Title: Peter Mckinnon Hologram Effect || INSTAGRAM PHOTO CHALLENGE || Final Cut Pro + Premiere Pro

But what Peter McKinnon used was like a neon color type of thing which you can play with in the color panel if you want to do this. but in my particular video as the mood of the whole video is in a little bit in the warmer side so i'm going to keep it
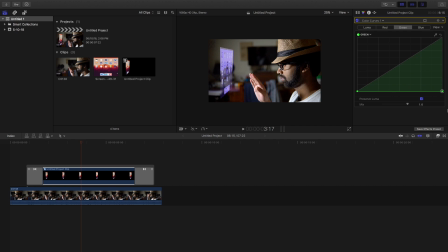[4:12]
in the original one only but if it is in the cooler side for your case then you can play with the curves here to give it a more natural look a more neonish look like peter mccannon used but for this for to maintain my own originality this is the footage which i have taken and this is i'm preferring to keep this only so that is pretty much it just let it render and And this is the final clip.
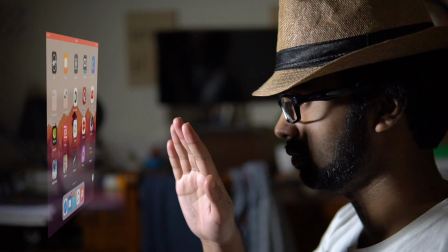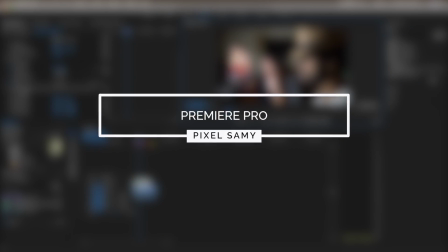[4:46]
Now I am going to show for Premiere Pro.
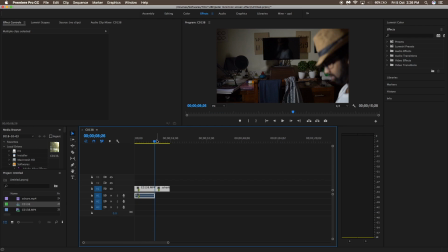[4:52]
So these are the two footages which I have taken.
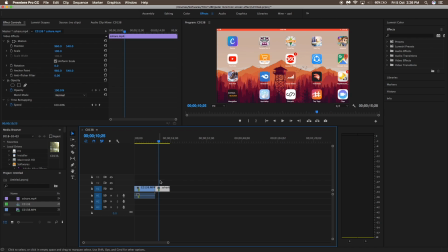[4:57]
And this is the screenshot of my iPad. And make sure to place markers in such a way that when the slide is moving, make sure to place a marker there. Place a marker in your main footage also so that you can place that iPad screen over the main footage so that it can blend in or it can sync well.
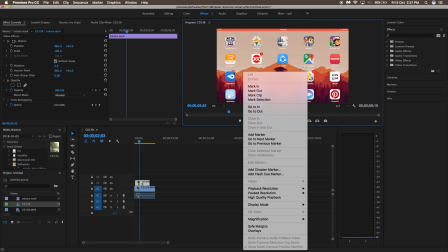[5:15]
So, it is up to you because all you need to do is sync both of them.
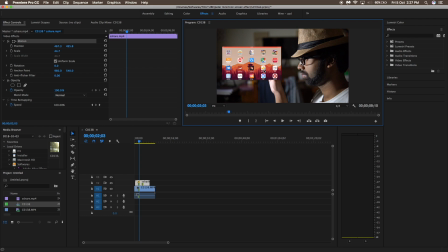[5:20]
Now double-slip this particular clip and then resize this, you can crop this also, resize this using the scale tool. Now go to the effects panel and type in corner pin and drag the corner pin over the clip.
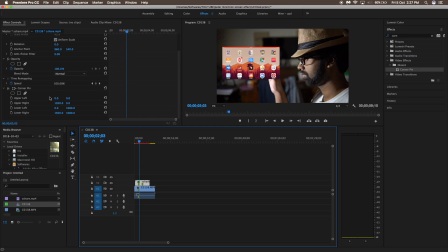[5:34]
This corner pin allows you to play with the 3D plane so that it creates a more natural effect for your hologram. like this it actually distorts it basically distorts the whole clip and
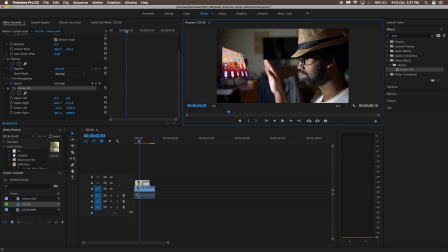[5:50]
make sure to play with this so that it looks more like in 3d more like a 3d hologram so that it looks more like it is in the 3d plane and make sure for this particular effect the direction of the light in your main footage should be opposite to the direction of your screen share like in this particular video as i am facing towards
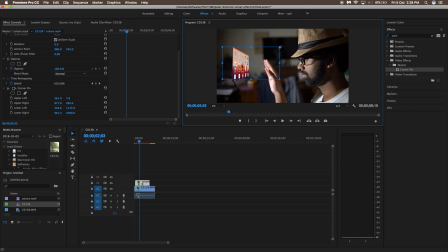[6:05]
the screen share the light is in my face so make sure to play with it accordingly so this is pretty much it now change the blending mode to lighten and play with the opacity to around 68%
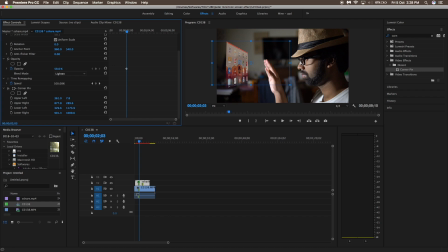[6:20]
or even less 60% or 58% so that is pretty much it now let it render now
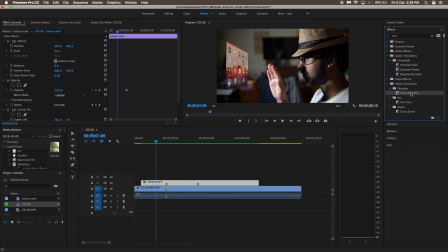[6:36]
I am going to use a cross dissolve transition for this okay so now what you need to do is you you to add an adjustment layer. So in this particular project panel, right click, adjustment layer,
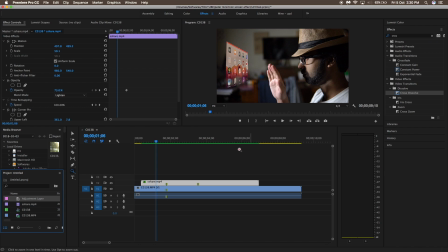[6:52]
make sure to match the settings, drag this adjustment layer over this clip,
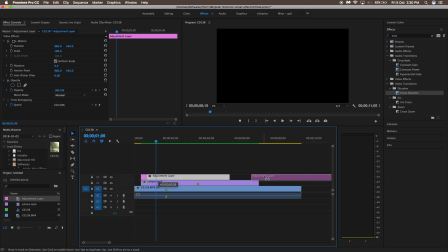[6:57]
use the blade tool and then use the adjustment layer on the starting of the clip and the ending of the clip.
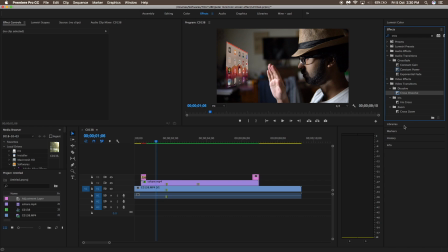[7:04]
And then in the fx panel type in cross resolve and place it on both the adjustment layers and then let it render and yes if you want to change the color of this particular screen share then you can play with the color character or what you can do is you can play with
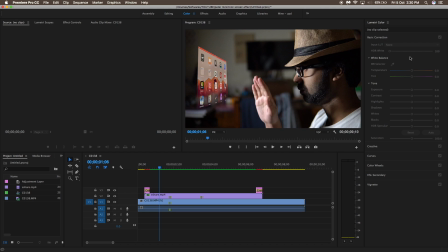[7:22]
the color panel over this you can play with the temperature you can play with the tint to make it a more neonish like Peter McKinnon but for this particular effect as to maintain some originality and as the mood of the video is a bit warm so I'm going to keep this as it is I'm not going to change it.
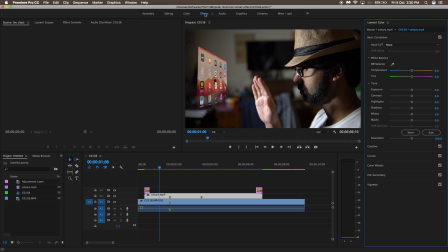[7:38]
So now what you need to do is you need to render this clip so that I can show you what this effect actually does, this cross dissolve effect actually does.
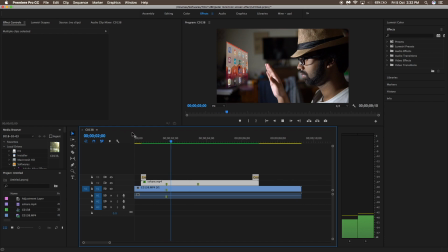[7:49]
Okay so when you play this you can see that the whole video went dark when the cross dissolve transition appears. It is because when the cross dissolve transition is done all the clips below the adjacent layer is affected. So what you can do is you can select both the clip, both the clip as in the adjacent layer and the screenshot layer.